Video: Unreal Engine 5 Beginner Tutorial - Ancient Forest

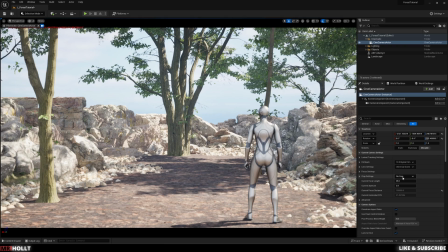So kind of place it how you like it, and then go to the bottom left of the screen, and the first thing I'm going to change is film back to DSLR,
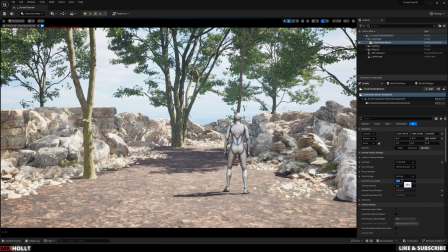and then I'll change the focal length to maybe 30,
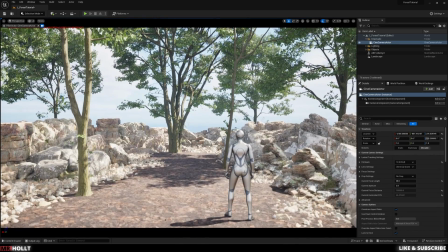28, just so we get like a nice good view for this first shot, because I'm going to be using this to frame.
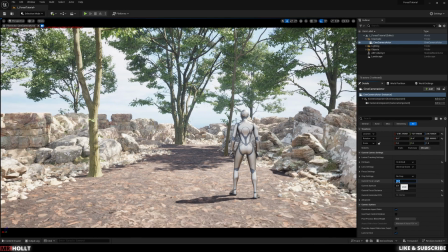Also, what I'm doing here is I'm holding down right click and scrolling up and down, which changes the speed in which the camera will move around the scene, which helps a ton,
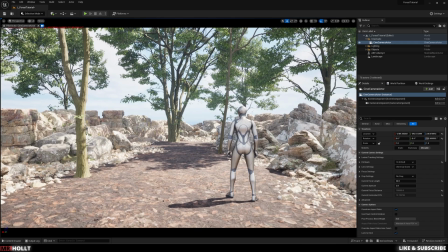especially when placing the camera.
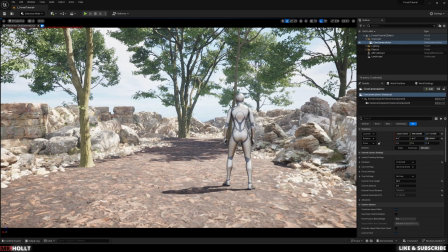Okay, that works for me. Now if you go up to the top left and click the little eject button by the Pilot Actor,
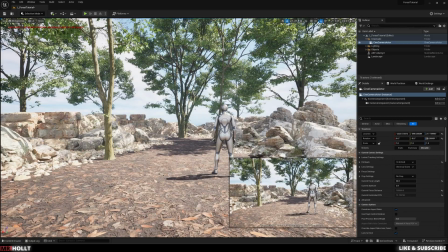it'll take you out, and then you can actually pin the image at the bottom right,
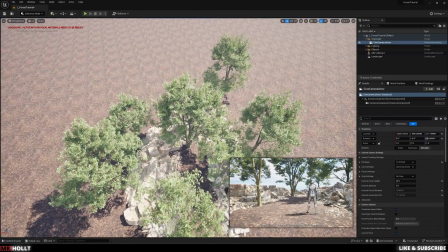so it stays, and now you have your camera scene. So now as I build out the scene, I can see what my camera sees as I build it out.
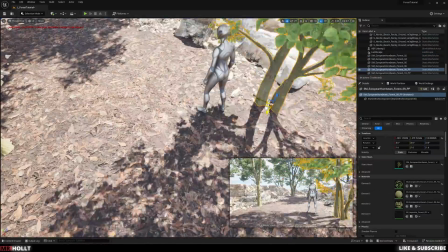So now again, we'll speed through this, but really I'm just placing trees and slowly art directing how I want it to look, iterating off of things.
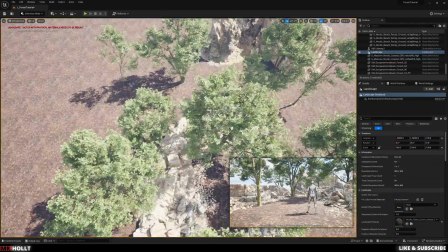So I'll bring in the big mountains. Again, this is from the Coastal Pack, and kind of play around with different looks.
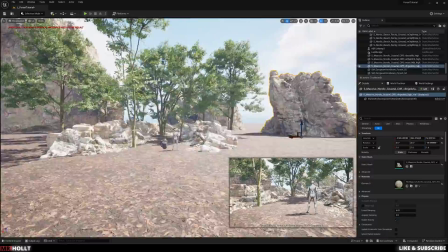So we have mountains and trees in the background, so it kind of blends in with the overall look of the scene that we're creating.
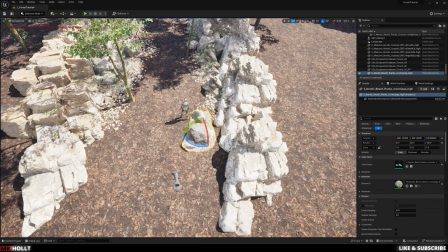I also realize I kind of want the scene to be a little bigger, so I'm going to drag out some of the rocks here so we have like a longer entrance to our scene.
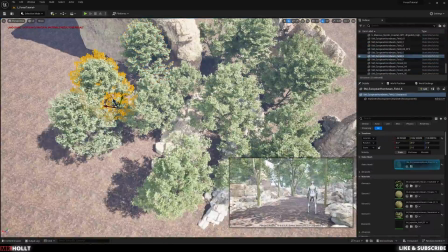And then lastly, I'm going to use the big bushy trees to kind of bring in and spread all around so it
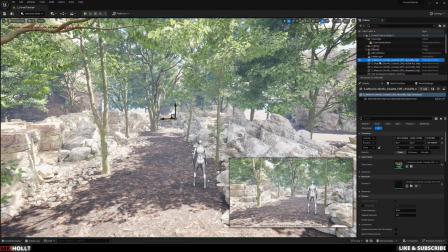blocks out our scene and it looks like there's depth to our scene and not just an empty level behind it.
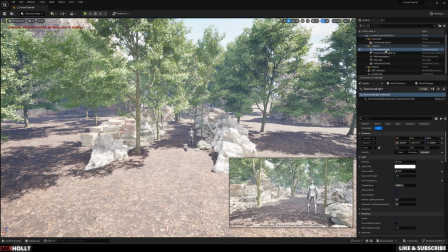Now if you go to the top right and click directional light under your lighting, it comes in with your basic level.
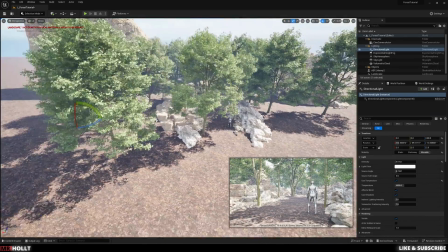Click on that and kind of move out till you see the widget and change it over to rotation, and now you can move your sun around.
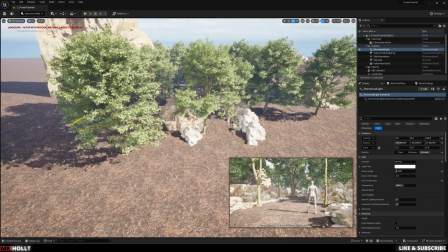So I am kind of going for an idea of maybe like the sunlight coming from right to left.
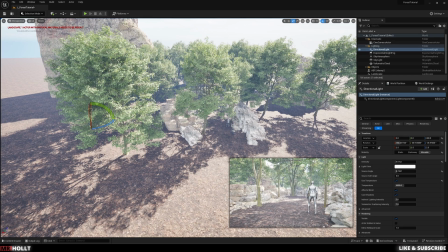So I'm going to start just playing around with that. And then if you go down to the right hand side, you can start playing around with different effects. So I'm going to go over to volumetric cloud, height fog, there we go. And I'm going to increase or scroll down to volumetric fog, click that on,
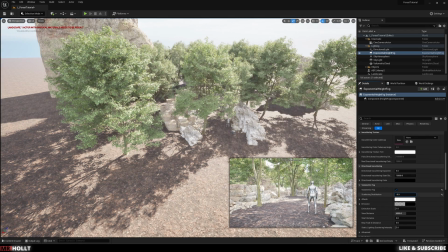which is going to add some more fog to the scene, and then bring the scattering distribution, kind of just play around with things. You can go up to the fog density, move that up, height fall off.
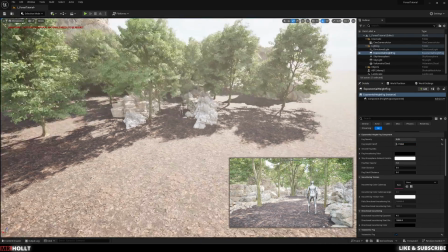I'm probably going to go for 0.2, 0.27. Overall, you want some fog in your scene, but not so much that it's overpowering.
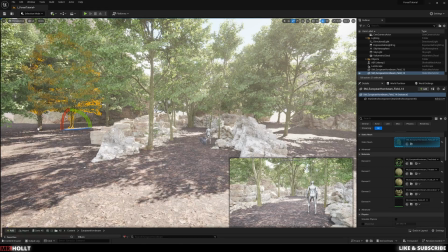And then now I'm going to bring in some trees to kind of block out holes that I see throughout the map.
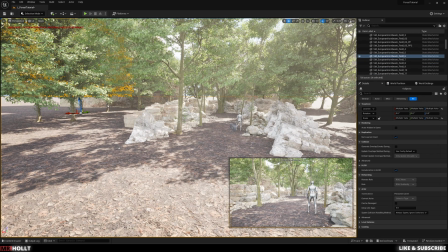Also, I'm noticing that the tree line is a little high. So I'm going to go around and shift click all the trees. Oh, no, not the landscape. I want to click on the trees.
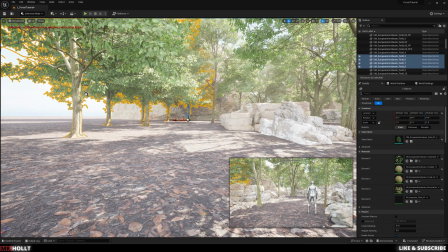There we go. Right? Shift click, shift click, shift click on all the trees, and then just bring them down, because the idea is the trees are supposed to be blocking the scene.
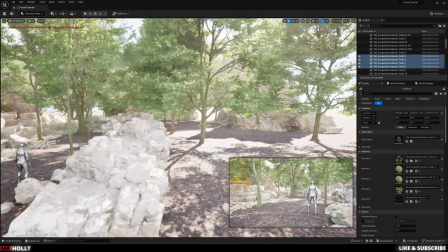They're not necessarily going to be in it.
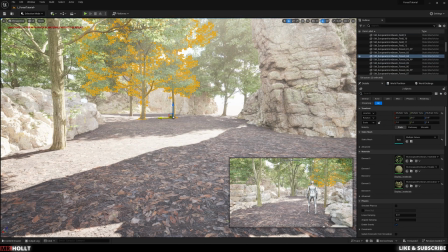So you want to bring the trees down, because since they're so high, you can kind of see through to the fact that there's a blank level in the background, which is not what you want.
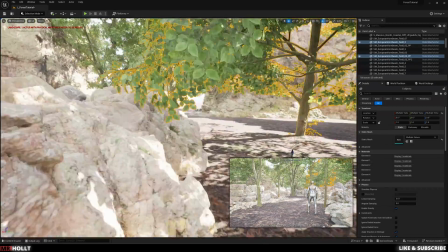So I'm just going to bring all these trees down so there's no worry about your eyes being able to peek through.
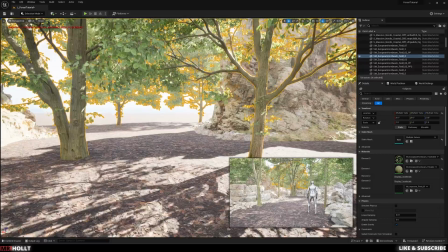That way they fill the background and kind of hide the blank level behind it. Perfect.
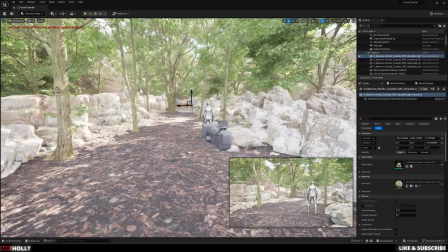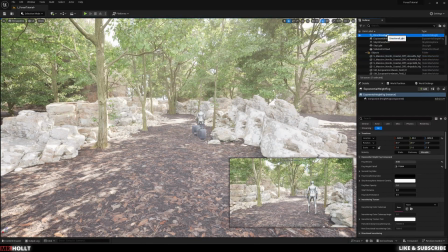Okay, now we'll go back to playing around with our scene.
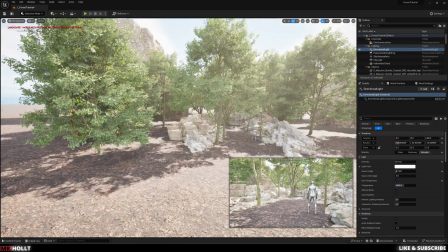I'm going to go to the directional light, kind of turn it around a little more.
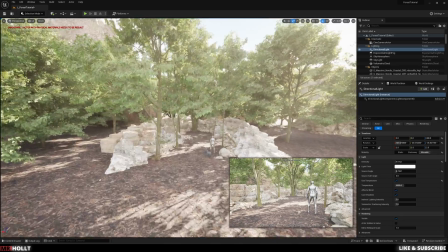It's fun to try and find like the space between the trees and how the light shoots through.
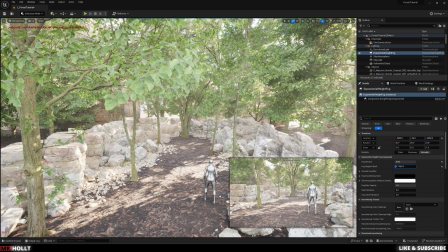I'm going to go back to the volumetric height fog and play with that as well. Maybe bring it down to 0.17, 0.15.
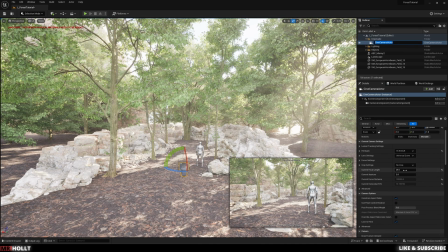And then let's go back to the camera. And under camera, we can scroll down to post-process.
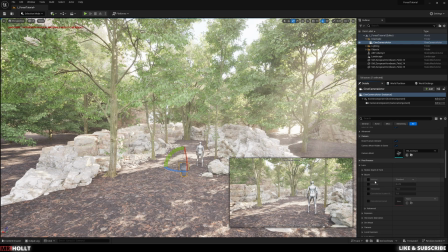Then I'm going to go over to lens, bloom, turn bloom on, and then you can play around with the intensity. It's really just going to like brighten up the scene, I guess. It kind of like fades out the highlights, almost like a glow effect in DaVinci.
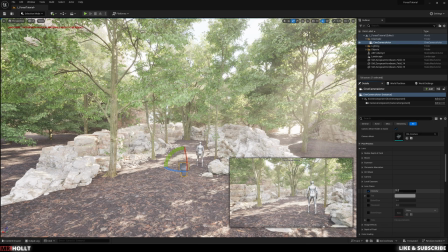And then I can also go down to lens flare, turn that on as well, and you can get a nice little lens flare in there too. I want this first scene to look kind of like almost idyllic in a sense. So kind of just playing around with these settings to enable some stuff.
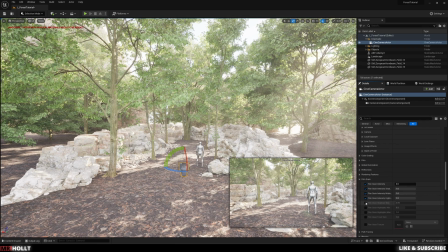Definitely suggest you go around and just play around with these and kind of see what they do. This is film grain, which can add some film grain to your scene. Sometimes it's a little intense, other times it's not. Really just play around with it, see what you like.
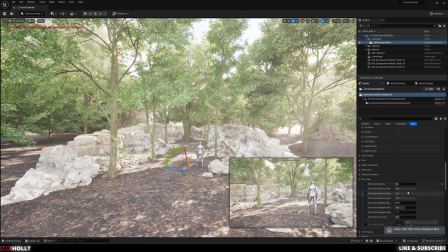Perfect.
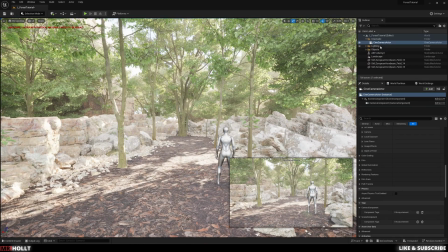I'm going to go back to the directional light,
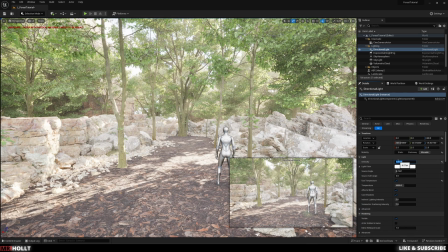directional light, and then I'm even going to play with the intensity, because I kind of want it to be a little darker. It's a little
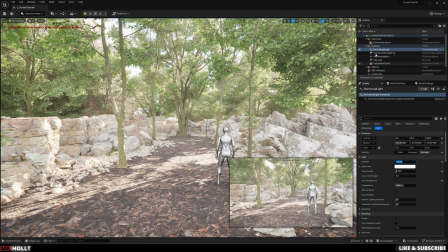bright right now for my taste. So maybe I'll bring it down to a 3.
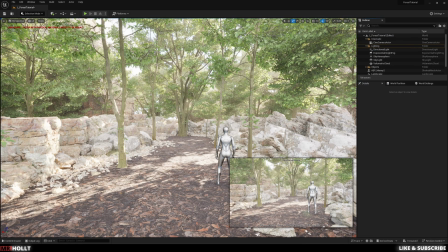And then with that set, you can actually go over here to the left again, to the little box of the plus,
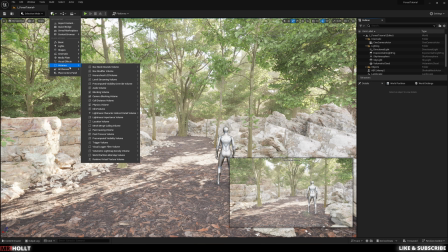and go down to volumes, and then go down to post-process volume.
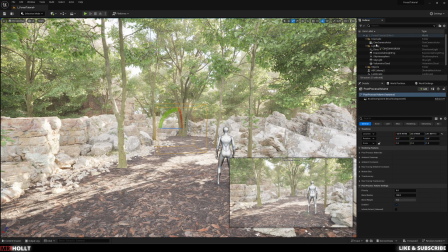Now the first thing you want to do is go to unbound, or type unbound into your search bar. You'll see infinite extent unbound. Click on that, which basically means all the changes you make will apply to the entire level.
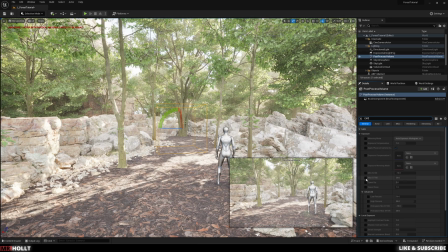Now that that's done, type in EXP for exposure, go to min and max,
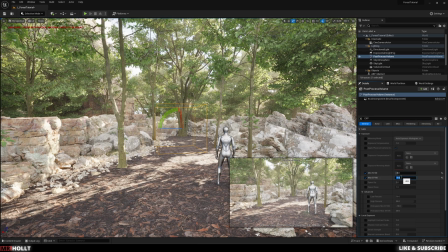click them both on, and then you want this to be the same number. You can play around with this number if you want,
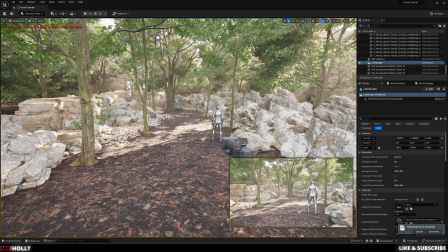but I'm going to be using -5. Okay, so the next thing we're going to use is foliage, which is going to help us build out our scene and add some more detail.
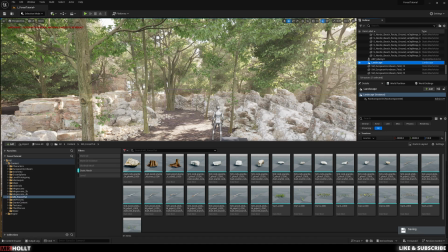So if you go up to the left-hand corner, top left, where it says selection mode, click on that and go down to foliage.
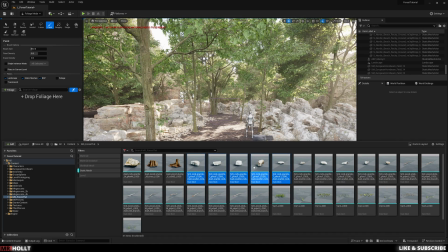Make sure it's over paint. Once it's over paint, you can do control space to open your content browser, go over to your
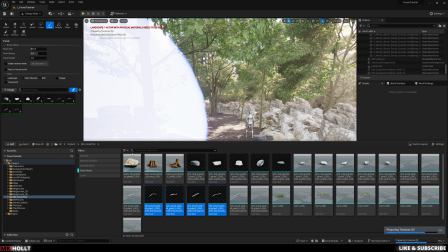ms_forest tutorial, and just start adding some rocks and some twigs that we can add to our scene.
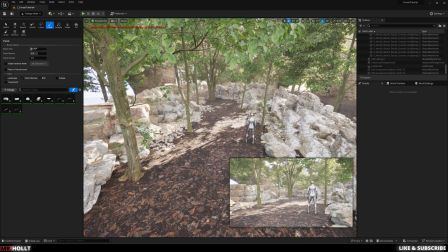Okay, so now what you can do is go over to brush size and make it much smaller.
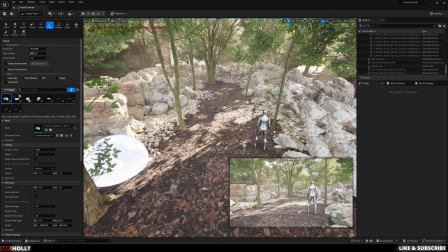I think I'm going to go with 50. Maybe 99, and then you'll see little check marks over everything when you click on them.
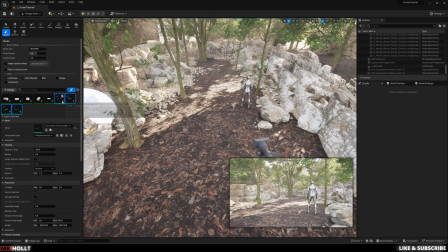So click on the twigs, shift click on all the twigs, and then unclick the check mark, which now means they won't paint.
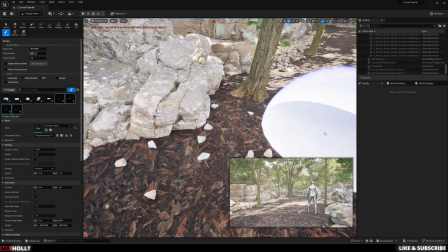So right now we're only painting the rocks. And the point of this is we know we have rocks on the sides of our scene.
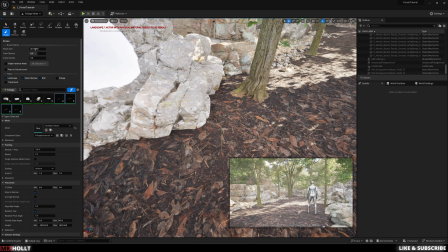I'm going to make our paintbrush smaller, maybe 20.
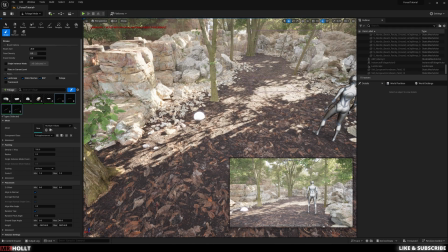So we know we have rocks on the side of our scene. So the idea behind this is to try and blend in the static meshes by using these rocks scattered throughout.
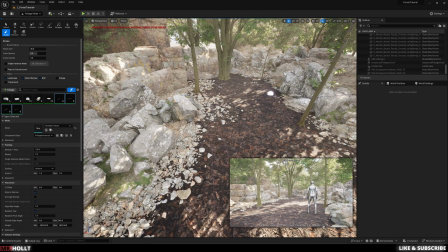So there's more of a gradual fall off for these rocks.
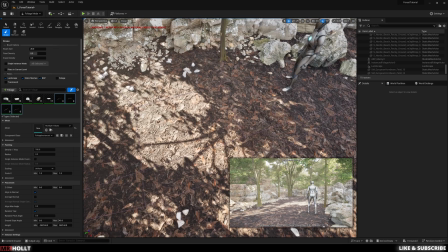So I'm going to start adding them around the scene, especially where I have these little rock static meshes.
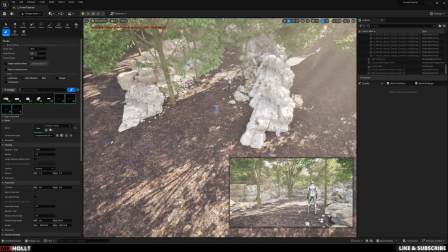So it kind of just blends in with the overall scene and doesn't look like I'm just using a static mesh.
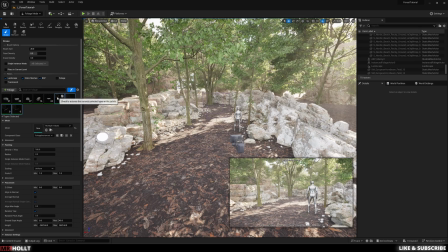Once that's done, uncheck the rocks and do the same thing with the branches and kind of just spread them around your scene.